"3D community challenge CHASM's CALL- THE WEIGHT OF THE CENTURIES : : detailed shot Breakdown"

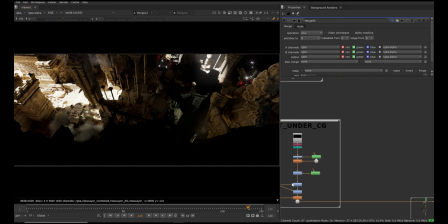Dust is also interacting more with that area, so I just reduce the light from there. If I just on and off, you can see it's too bright, but right now it's completely gone.
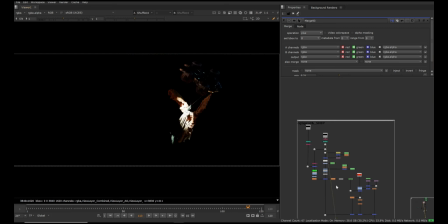And then comes the ship. This was too dark. I did some grading to make it more visible.
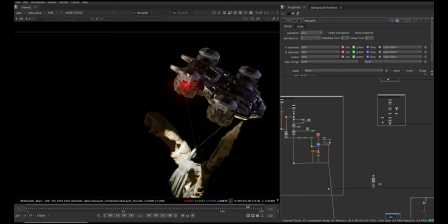I added some lights here, like this. If you see, there was no light.
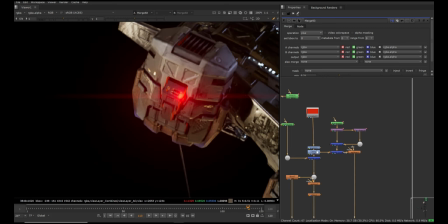I wanted to add some light blinks, so it is just simple comp technique. Just masked in.
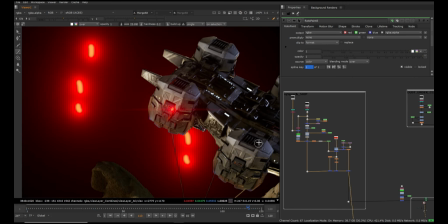I did some paint strokes. If I just drop paint, you can see that light. Since it's transformed and I relocated it, it's not drawing in the same time. But if I just do it directly, it may it will be easy for that time.
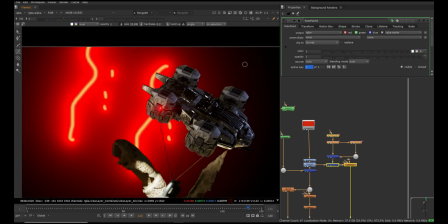But since it's already fixed here, you can't exactly see the location. So this is very simple technique.
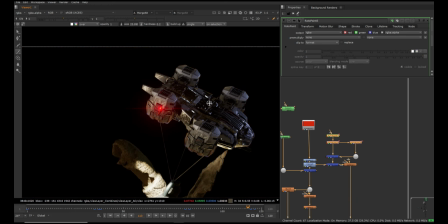Soon I'm going to try one complete scene in Blender, and I will take it into Nuke and create some cinematic looking shot, and I'm going to create some tutorials on that. Then comes the CG fog.
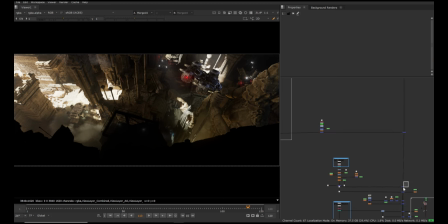So if I see that CG fog, it's looking very less here.
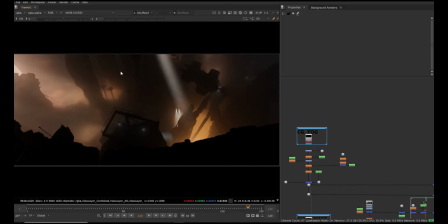It's like reading very less. If you see this, it's too bright, and but I don't want to read it like this. I just did some comp grading and some comp treatment. Like I don't want it to see it very sharp.
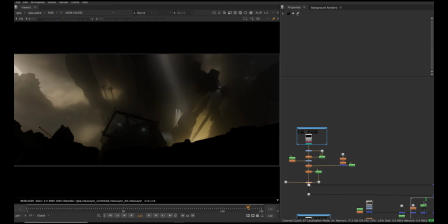I just blurred it a bit, and also some other comp tweaks.
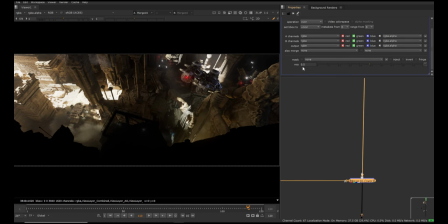And if you see that value is like very less, I just kept it like 0.5 here. If I kept it 1, it looks too hazy. And again, I took some roto mask and I added it on top again and used only in few areas,
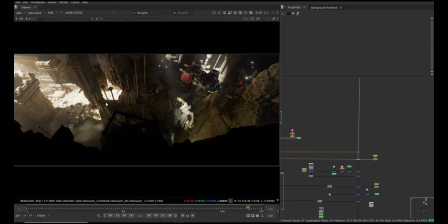like in this screen left corner, which looked really nice. And then I took it again.
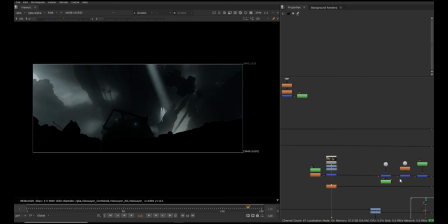I just did some grading overall. I made it blue, and then started using it in dark areas like this.
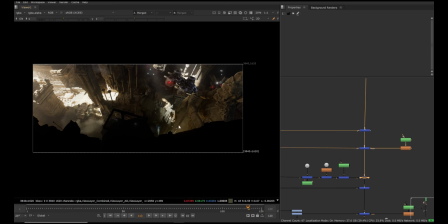If I just see this, I wanted to show this hole, so I just used it here. Since it's looking too sharp now, I took it again and then blurred it and overlapped it again, make it little diffuse overall to show that it has some dusty atmosphere in this area.
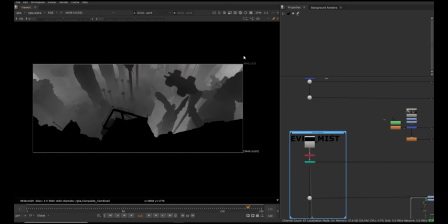Then this is EV pass I did not render it in cycles because cycles is too noisy.
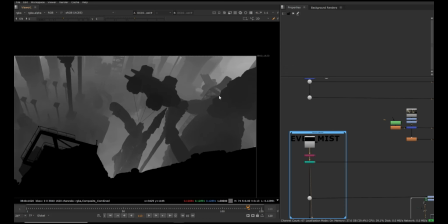It's the same setting I showed earlier in Blender, and just rendered it in EV and did some color grading also for that.
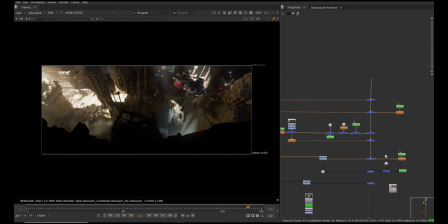And same, it goes like this. I don't wanted to keep it overall.
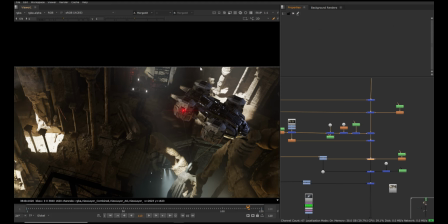I just used it in some areas like this. And if I just show you, you can see that it's reading more here.
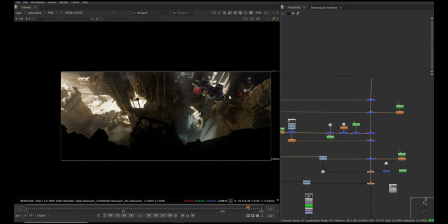So just on and off, you can see that it's contributing a lot in this scene like this. Like I don't wanted to make it too dark. I wanted to read some of the silhouette shapes, so I just used them there.
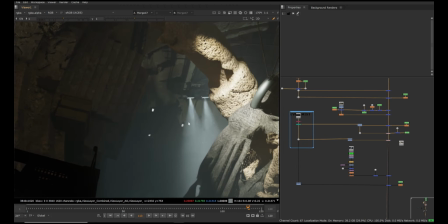And if you see this spotlight, it's looking too pointed.
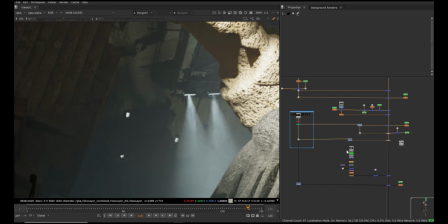Light is not exactly coming from the whole panel here. I did some volume raise, some comp glow techniques,
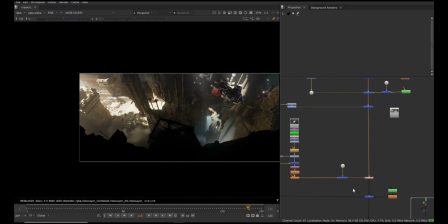and then added it on top of that, so it looks not cut out or sharp.
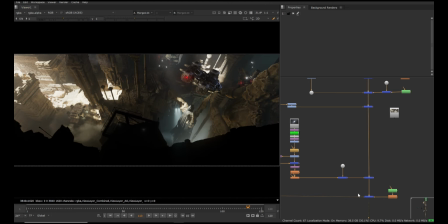And that's the reason I made this bluish here.
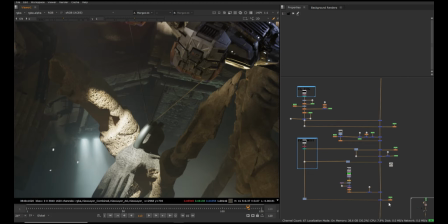I don't want it to keep it warm because these has some bluish lights here. And if I just turn that on and off, you can understand that color grading. It's quite yeah. So if you see that, it helps a lot. These are the comp techniques. These are like very easy ones, but gives a lot to the shot.
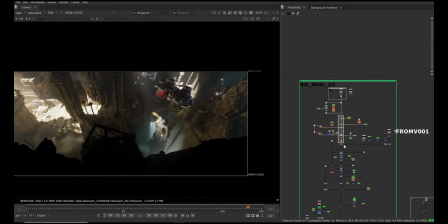Even if I turn on and off these things, you can understand what exactly they're contributing. Okay, and then I think which is next, we missed.
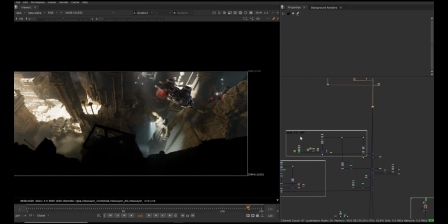I did some overall grading. Then comes this area, Midground.
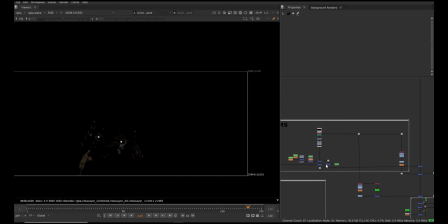I just see it's too dark. I did some color grading. It's become bright here.
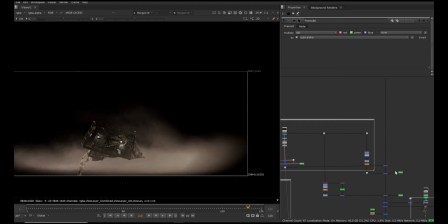I added some 2D smoke. This smoke helps a lot to read the FG really well,
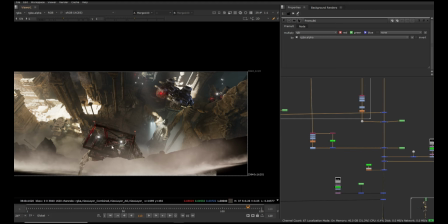because if I just go and see, there are some other layers as well for the smoke. One more layer,
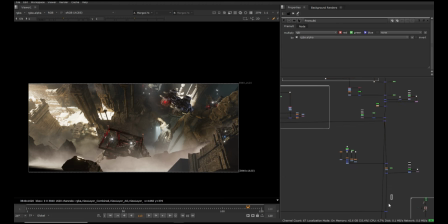and then if I add this kind of BG shapes and then overall BG, and if you turn this on and off, it's quite heavy. So this helps a lot. This edge, smoke edge, it looks really good.
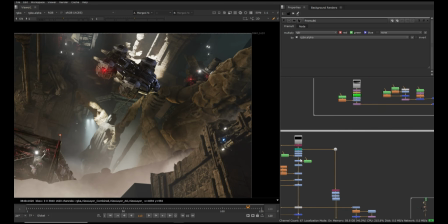Okay, then comes this part. Same for this as well. I did some color grading. If I just turn this on and off, you can see it's too dark here.
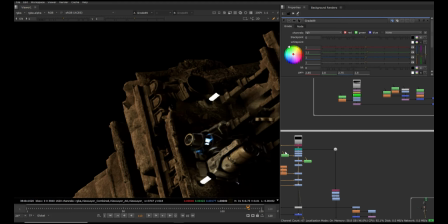I did some the characters were too dark, so I took character matte and then graded them a bit to make them visible, and then some light glow effect here.
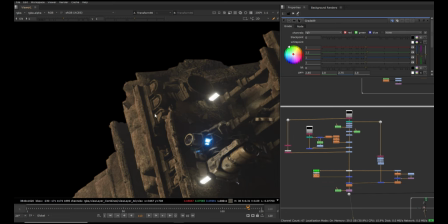And then overall haziness to blend in well in the shot.
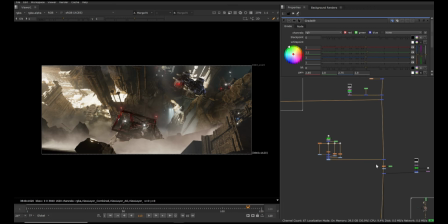And these are some light interactions.
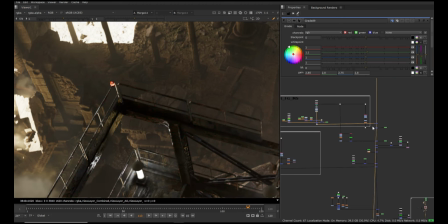So if you see that it is totally off, if I just see this and if I just turn this on, it's just simple comp technique.
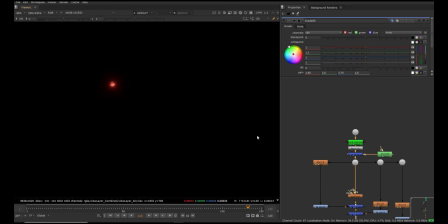I did took this lights, masked it in, added some glow, one more glow, second glow. This is very less, you can see it here, and this is third glow, and added everything on top. If I just turn on it off, you can see, and this is like a key.
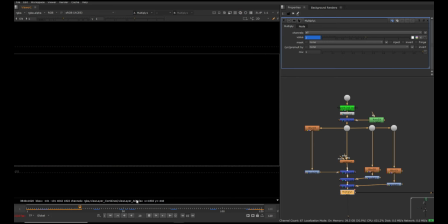So if you just play it, you will see it like it's on and off throughout the shot.
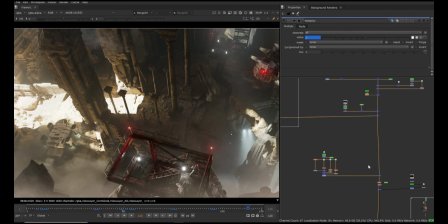To get the interaction with these lights, I have added some comp grading here.
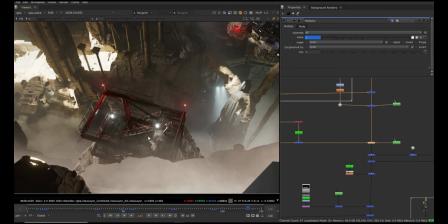Let me show you that. So if you see that it's getting on and off, even if I do it here, you'll see.
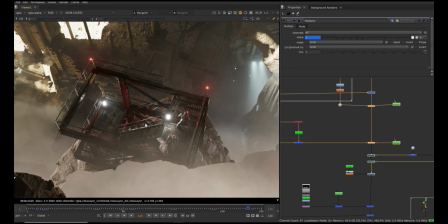So this is helps a lot.
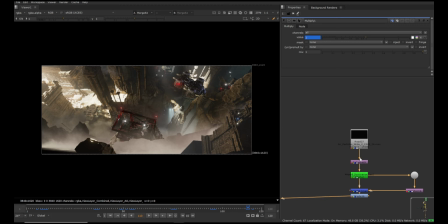And then some overall grading again. And then I have this 2D particle comp element.
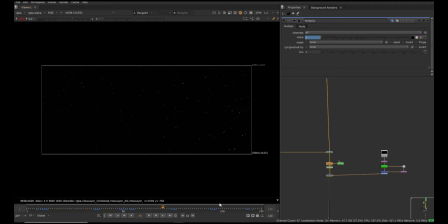I use this just in shot overall. It looks really good. Shot doesn't look empty or dead.
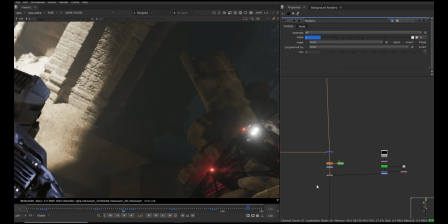So that you can see there are small details, this kind of details in the shot, air fizz.
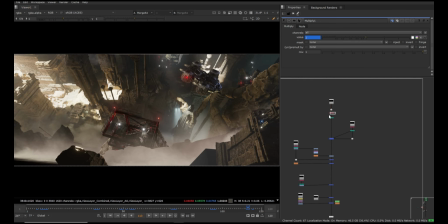And then comes the FG part. So for FG, this is like this.
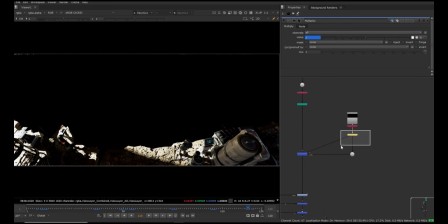I just used multiple renders because there was no time to render all the area. I just rendered in region and overlapped it. There is drone dust.
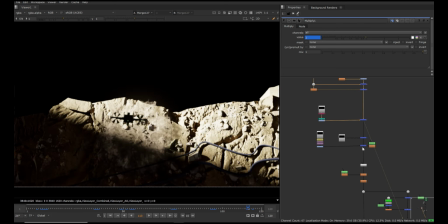See this drone dust here, and then drone, and there is one MGFX.
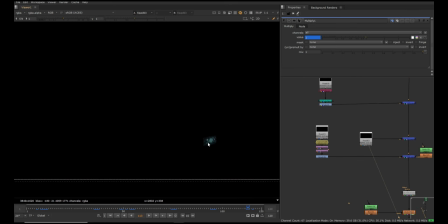MGFX means hologram render. This is done in compositing.
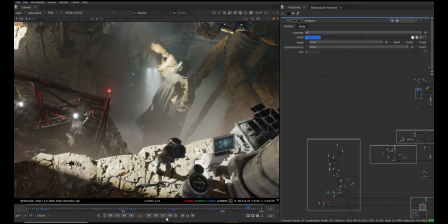If you see my final render, you can see there is this hologram happening.
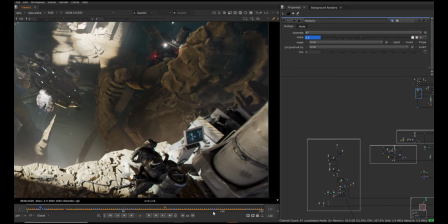I just wanted to mimic this solar panel animation into the screen to show that this is some processes going on the monitor. I don't want it to keep it very empty or static. That's the reason I created that.
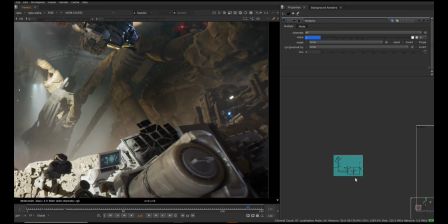Let me show you that file. So this is done in comp hologram effect.
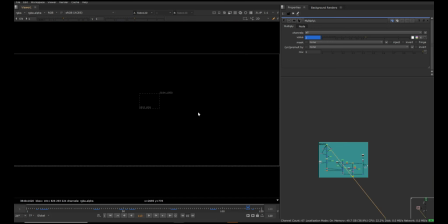So for that, I just took a roto, and if I play it, you can see this roto shapes are animating like this simple roto, and then
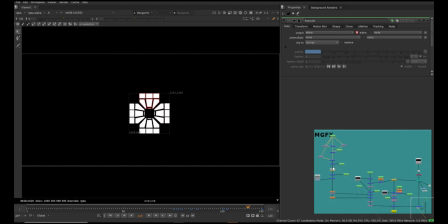I just use them in multiple ways.
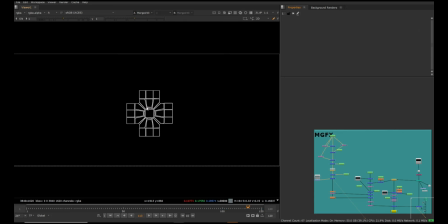Then I took the edge, I did some grading on top, I added some glow, and if I play it now, you can see it's some kind of loading thing, and then it's animating. It's simple animation. And then I
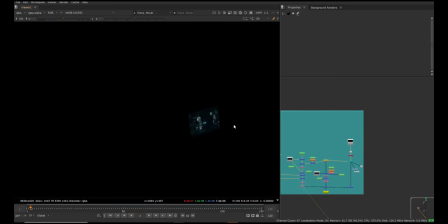tracked it, projected it on the screen, and you can see it here, and that comes like this.
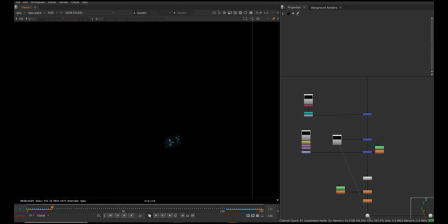So if you play it, you can see, and same goes to mobile screen as well. I took one more pass and added it in his hand.